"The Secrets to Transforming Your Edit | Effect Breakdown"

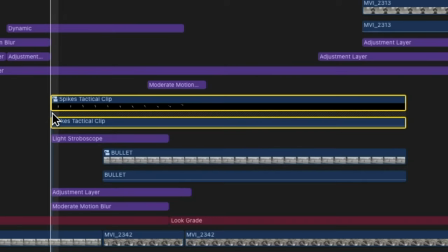Then over the entire compound clip with like 20 other compound clips inside of
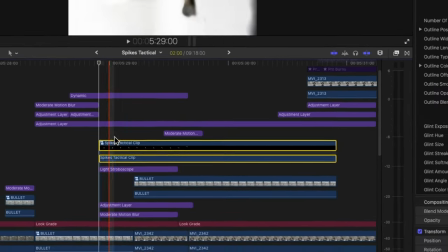it I finally added the outline effect that you see here shining
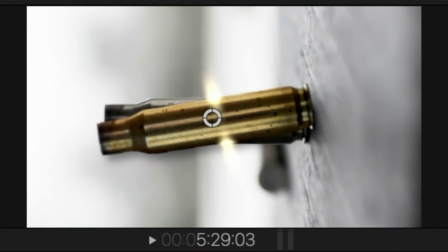over and so my main focus here was to have your focus on the bullet
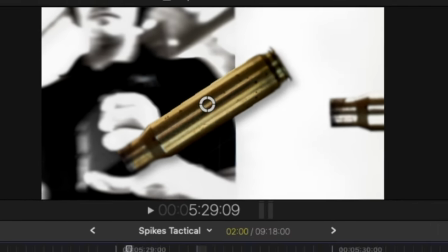while the background moves across and then the bullet goes away moving into the next scene but I didn't want it to be some bland swipe over or you know nothing added to it to make it unique of a transition So,
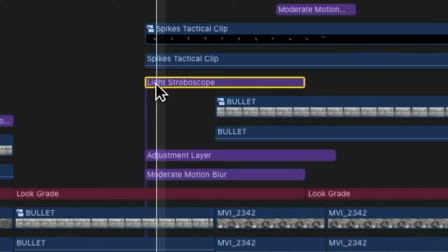I added a light strobe behind it.
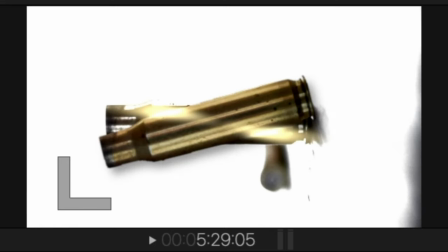But with that, that also got me thinking, I can add sound effects and do a lot of things with the sound design here.
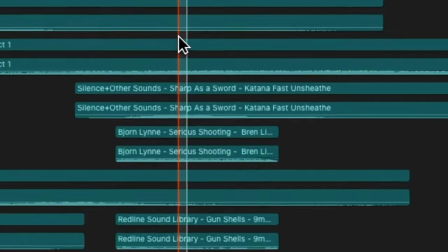And so, I added the sound effect of guns being shot like it's flashing and it suits it well because it goes with the speed of it.
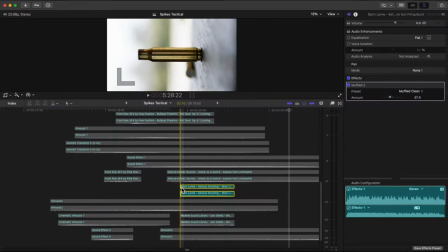Of course, I had adjusted a little bit. And so, it sounds something like this.
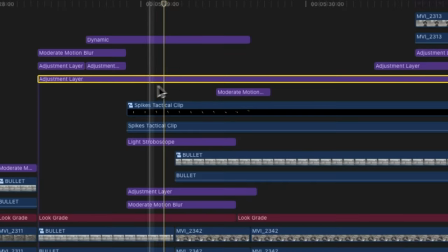and now over this entire thing I still have that adjustment layer that swiped over this might not have been the best way
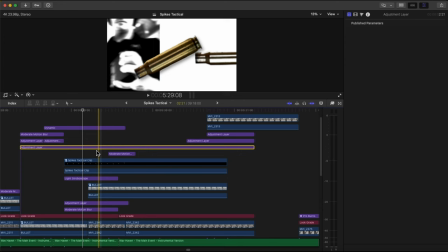to do it but this is just how I figured it out but I had an adjustment layer over the entire thing extended all the way across everything below and this is the same adjustment layer that rotated and since it's all pretty seamless and connected together I didn't know a right moment to change it.
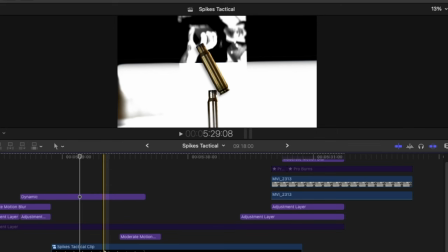And so all the effects I'm applying here, I had to rotate it 90 degrees to make sure that it's in the right position considering that it's zoomed in and rotated with the adjustment layer. And so if we add that back on, everything's good. And now what's going on here in the background? Now I already told you about the light strobe effect, but what about the actual clips that are moving behind it?
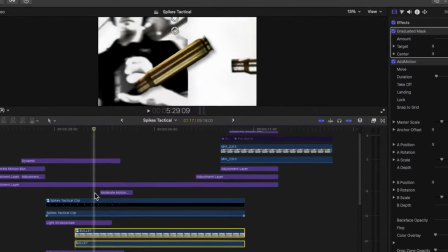Well, pretty much all I did was added add motion for them to swipe over
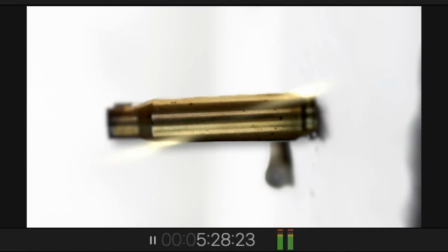at the same time kind of like the bullet is moving across the clips that are moving behind it if that makes sense so I added
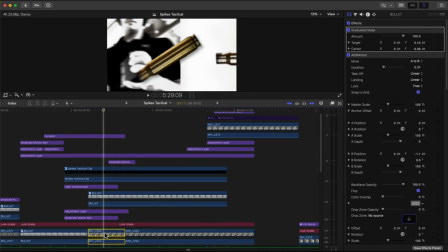add motion of that and the other one below to move at the same
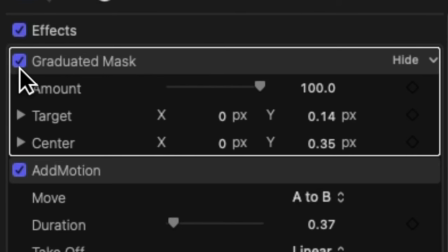pacing and then I added a gradient between the two to kind of fade it a little bit better and then of course
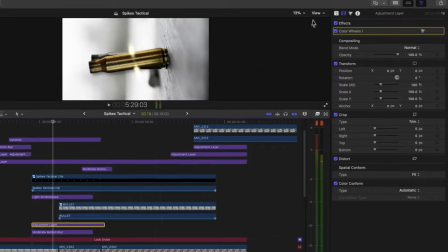to make it black and white I added an adjustment layer and then just lowered the saturation and did it that way.
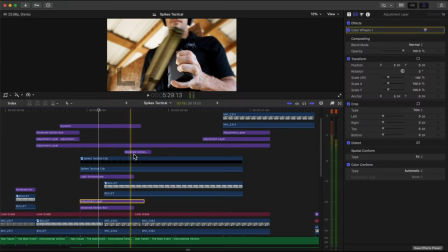And I applied motion blur everywhere that there was movement to kind of just smooth out the whole effect. And of course, you can't forget about the sound design. That's very crucial, especially in effects or stuff that you really want to make stand out. In general, everything to do with sound design in your edit is very important. So I would highly recommend paying attention to those things. I was thinking of a sound effect that was kind of like like a bling shine but I didn't want it to be a cringy you know ding kind of like this so I was thinking you know what could work and I
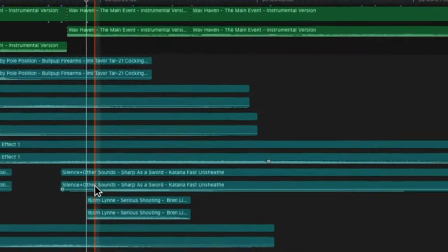came across a sharp katana sound effect and so this is what it sounds like with the clip and it works pretty well whenever it's applied to everything else. Oh and if you're wondering how I achieved this zoom mount from the sniper effect. I guess that's going to have to be a breakdown for another time. No, I'm just kidding. I'm going to show you right now. So as you would affect, what? As you would affect?
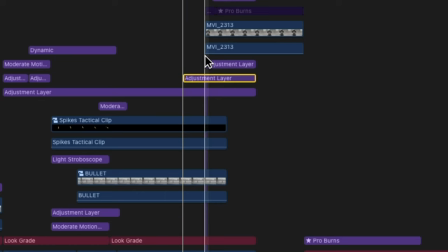So as you would expect, this is a fish eye lens distortion.
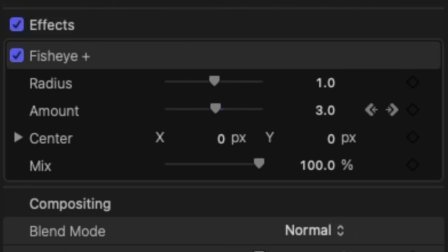That's what's giving it that look when it, when it goes out like that. And so I just applied that effect to an adjustment layer over everything. And once again, this is still inside the other adjustment layer. So it's all sideways.
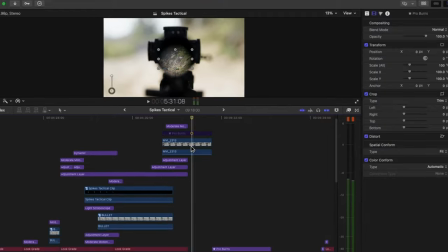And then I added a shape mask to the sniper here and then added some keyframes on the fill opacity.